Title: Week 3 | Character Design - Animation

Hello, Professor Pete. This is week 3 of animation, and this week we're going to look at character design. This is really fun for me. I love talking about characters. I love trying to imagine where this character is from, what kind of world they live in, maybe different personality traits that character has through visual communication. So we're going to have a brief look at the history, like super brief. We'll have a look at some I think are the design basics, the core of what makes interesting designs. We'll look at some role designs, tiny bit of personal work, color psychology. We'll try to get through this all in 10 minutes. Let's go. Growing up, Three Stooges was really big in my life, especially because of my dad.
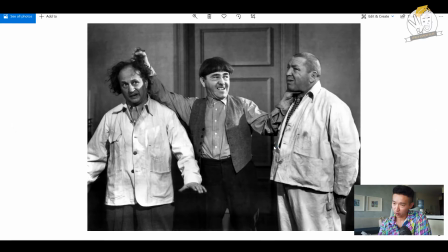It's a very, very old TV show. A lot of these references will come from the US. But you can see just from these 3 characters who the alpha is, who's the leader of the group, who is the goofy one, who is the semi-goofy, just from not only the poses, which I'll hint at throughout this lecture,
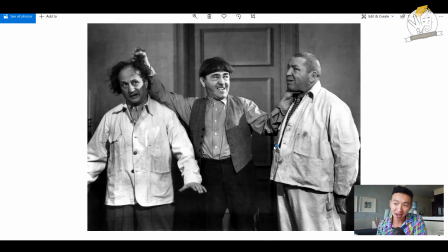and their facial expressions, but their design. The guy in the middle is wearing a nice vest. The 2 characters on the left and right are wearing more like lab coats that are a little messy. And you can tell by their hair, too. They're all kind of goofy in terms of their hair, but the one in the middle seems to be the most professional, we'll say, than the other 2.
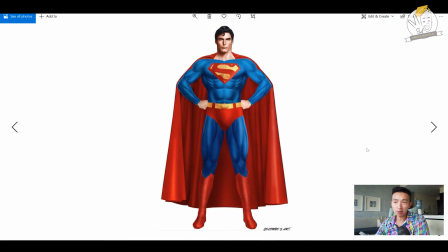We'll have a look at Superman, okay? Not only is the pose really bold, but you see the muscles, so you can tell very quickly that this character is strong, serious, pretty cool. The cape, the colors really help make this character patriotic in that sense, especially to the Americans.
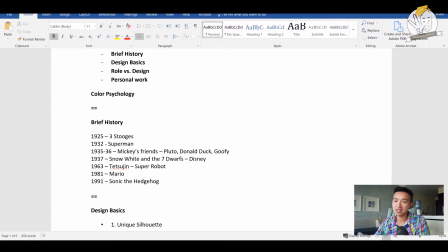Moving forward, after 1932 and 1925, Mickey's friends, and I like to show the comparison.
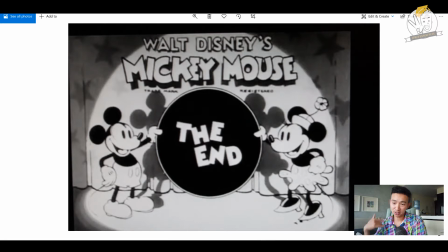Might as well show the comparison now, but there's Mickey Mouse. You can see the proportions are a little bit different than what we are used to now. Bigger ears, there's a little bit of a eyebrow line for the eyes, and the shoes, I think, are a little bit bigger, and the arms are a little less lanky.
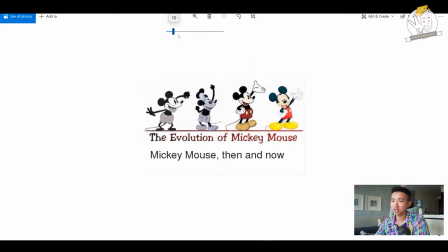So just to look at an example of the current version, you can see how much the characters changed over time.
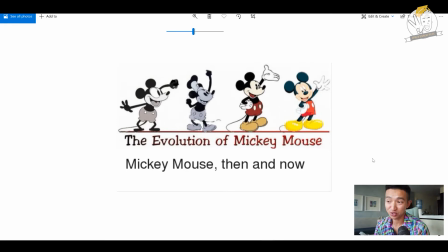You can see that the shoes have also become simplified. And this is going to be a common thread you'll notice throughout this lecture is simplification of the character.
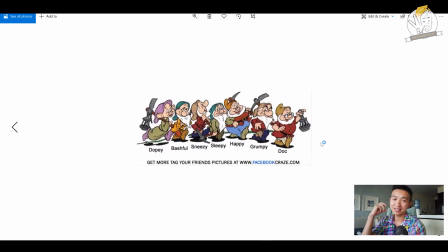1937 is really when we get design with psychology in mind. So the characters are designed in a way that we can quickly gather their personality based on their design.
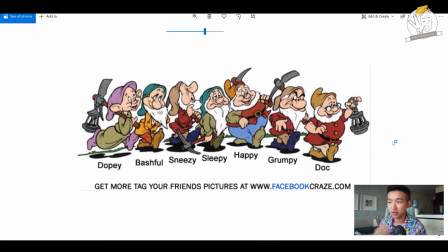So again, I've talked about this too throughout, is the use of props. So with the Doc, okay, not to say all smart people are going to be wearing sunglasses, not to say all smart people are going to be wearing glasses, but he is wearing glasses, whereas Dopey, okay, not to say that loose clothing would suggest your IQ,
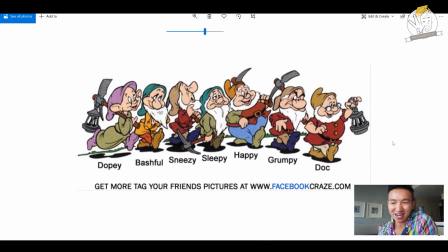but Dopey has big ears, kind of like an elephant, which elephants are really smart. But anyways, you can see that Dopey is a little bit more youthful, and because of that, they tend to be a little more naive. You can see Grumpy too with the sharp eyebrows.
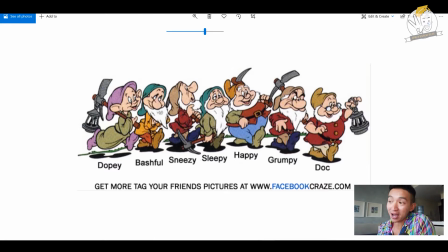Yeah, he's grumpy. So again, these characters are designed with their personality in mind, and this is the first time.
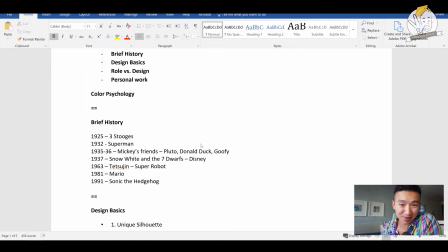It's strange to say that. Not first time, 1937. Moving forward, I love mechs.
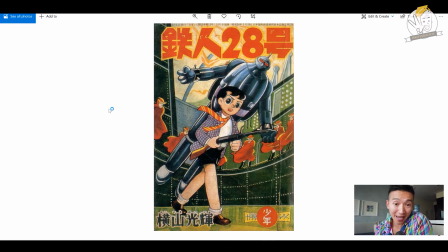So here's Tetsujin. Again, mechs, you think in Japan at least, were invented a long time ago, but they were not. It wasn't until the late 60s, after World War II, and Japan was trying to figure things out, that they were able to bring back entertainment.
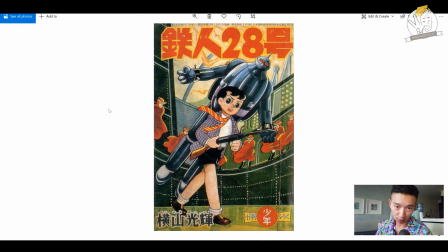And the way that they had to cope with the loss in the war was to have these wonderful mechs save the planet. And so here's an example of Tetsujin. Funny enough, you can go to Kobe, Japan.
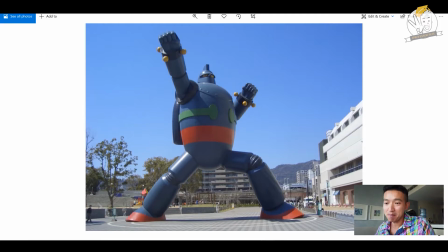I went to Kobe, Japan to see the mech. It was pretty cool. But notice the stance has changed. They've modernized it. After you know a little bit more about animation, they're able to play with proportions and play with color and the pose to make the pose look a little bit more
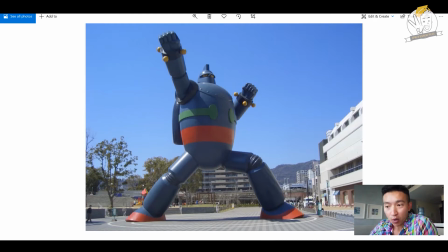confident and heroic compared to the